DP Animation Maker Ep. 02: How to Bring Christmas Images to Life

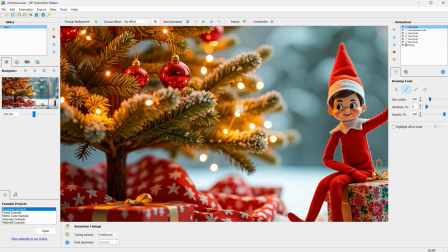8:12 Now, I want to make the Christmas lights flicker. Adjust the brush size and start painting on the Christmas lights. Go to the settings, and you can increase the strength to make the effect more visible. For the type, you can try pulsations, which I often use.
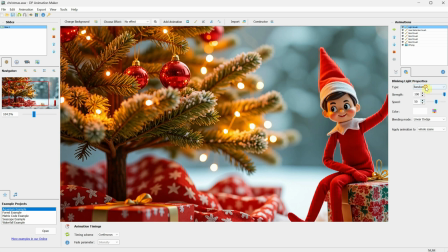8:28 The random setting will make the flickering random, but for now, let's stick with pulsation and paint over the area you want the light to pulsate. Now that I like the settings, I'll start painting half of the lights on the tree.
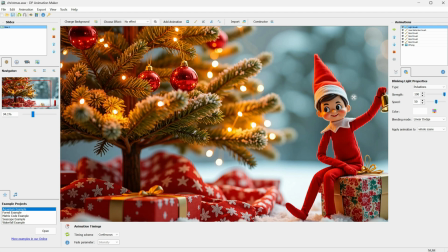8:41 For the other half, I'll add a different brush to create some variation so not all the lights flicker at the same time.
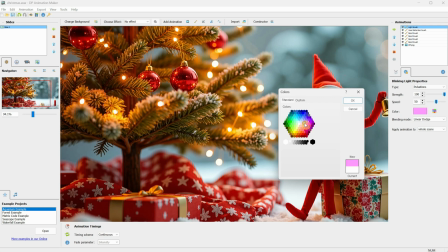8:48 You can change the color, but this depends on what is in the background. If it's light or dark, the effect will vary.
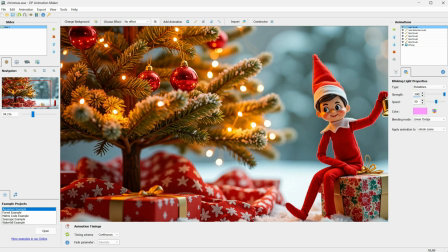8:55 You can increase the strength further, but it won't affect the color too much because of the blending mode. If I change it to normal, you can see the color more clearly.
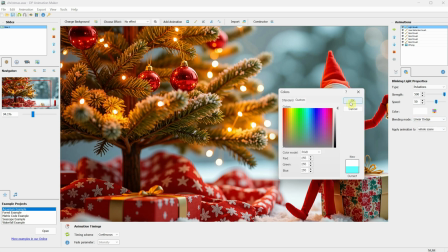9:04 Try different settings and colors to see what works for the type of light you want, whether it's neon lights or just some light dots in your scene.
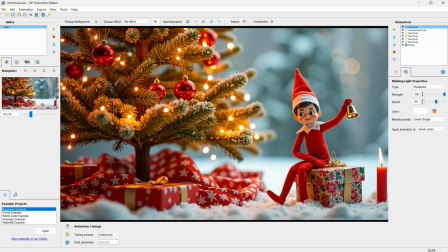9:13 I'll finish painting the remaining lights, so half of them are done. Let's add a second brush. Using the same light brush. Change the settings and brush size, then start painting to finish all the remaining Christmas lights. To make it even more realistic, you can also paint some light on the reflection in the Christmas globe.
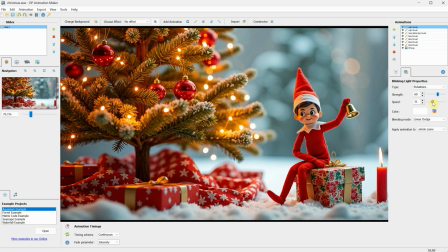9:33 I'll play with the speed settings until I see the lights alternating, like having one light flicker first, then the next. After painting the rest of the lights, I'll check to make sure there aren't any lights left unpainted. All right, the lights look nice now.
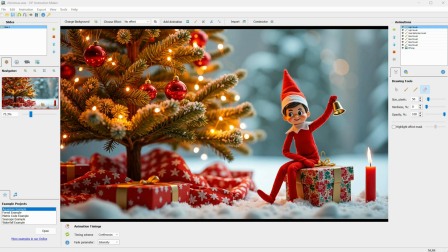9:49 So what's missing? Maybe some snow.
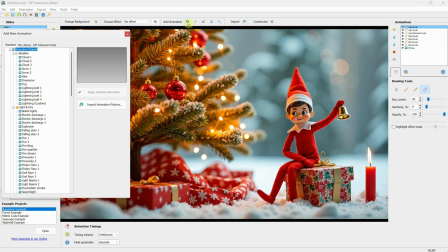9:52 Let's click on the Add Animated Objects button And in the list, we have two types of snow. There's an extra pack that includes more snowflakes, but let's stick with the default for now.
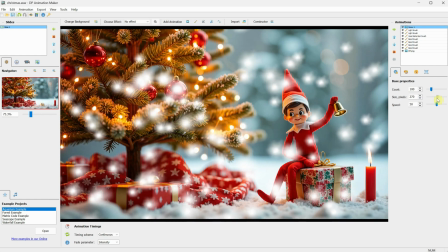10:06 The snowflakes are quite small for this scene, so we can increase the size. If we want, we can delete the animation by clicking on the X next to it.
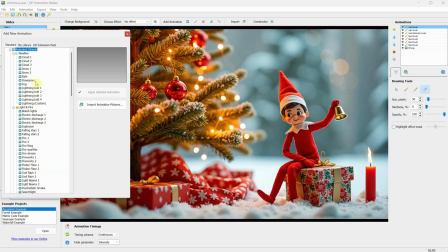10:14 Now let's add snow number 2 and increase its size.
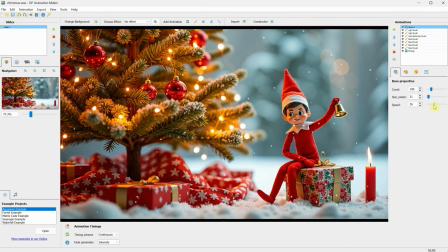10:18 You can also freeze the snowflakes in time like in the Matrix effect, but I want to add some speed, just not too fast, to give it a calm winter feel. Next, you can adjust the count to add a lot of snowflakes or just a few.
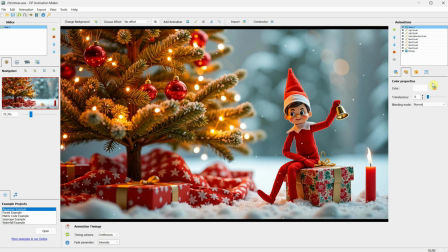10:31 In the color properties, you can add a subtle color, like a light blue, or make the snowflakes more transparent by adjusting the translucency. For the motion direction, you can set it to go up like a surreal effect, but for a more natural look, let's set it at an angle.
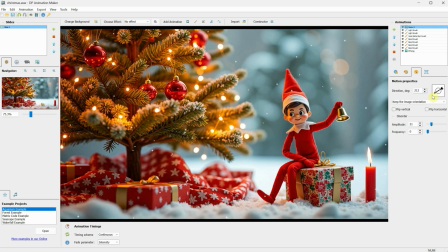10:47 Since our elf is looking in that direction, we can make the snow fall to the left. For the amplitude, you decide how big the zigzag motion of the snowflakes will be. You can also adjust how frequently the zigzag motion occurs. Then, in the boundaries, you can decide the edges of where the snow will appear.
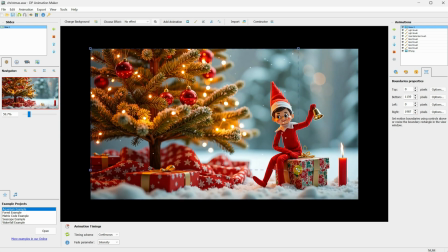11:04 If I zoom out, I can drag the corners to make it snow only in specific areas, like maybe just outside a window.
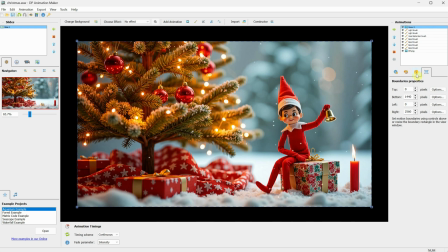11:11 But in this case, I want the snow to cover the entire scene. Let me try a few more settings really quick to see what works best for this snow. Then it's almost done. There is one more thing I do sometimes to add light to the lamp or even this candle.
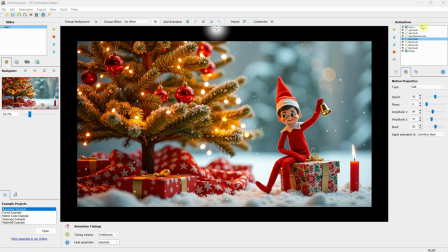11:27 I'm not sure if it will work for this candle, but let me try it. Go to Add Animated Objects.
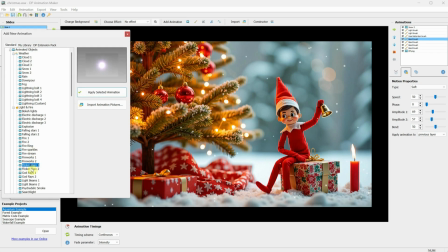11:34 Here we have the flicker flame effect. One is purple, giving it a more magical feel, and version 2 might work in this case.
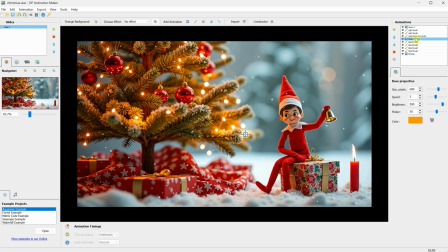11:43 We have this point that we can drag to place the flame where we want it. You can put it on the tree, but let's avoid setting the tree on fire for now.
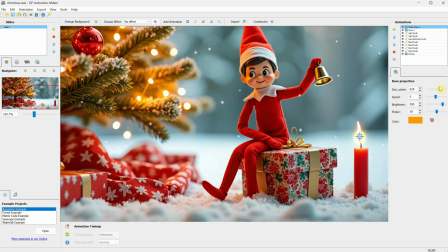11:51 I'm adding it over the candle's flame. You can increase or decrease the size to fit your needs and move it around until it looks right. The flame might be a little tall for this effect, but I wanted to show you this for future projects. Now, the flicker flame is on top of all the other animations.
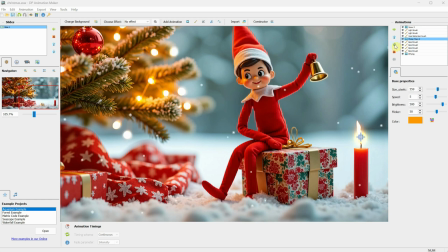12:08 I can use the arrow to move it beneath the heat distortion brush so that the heat affects the flame as well. For the apply animation of the heat distortion, I want it to apply to the whole scene.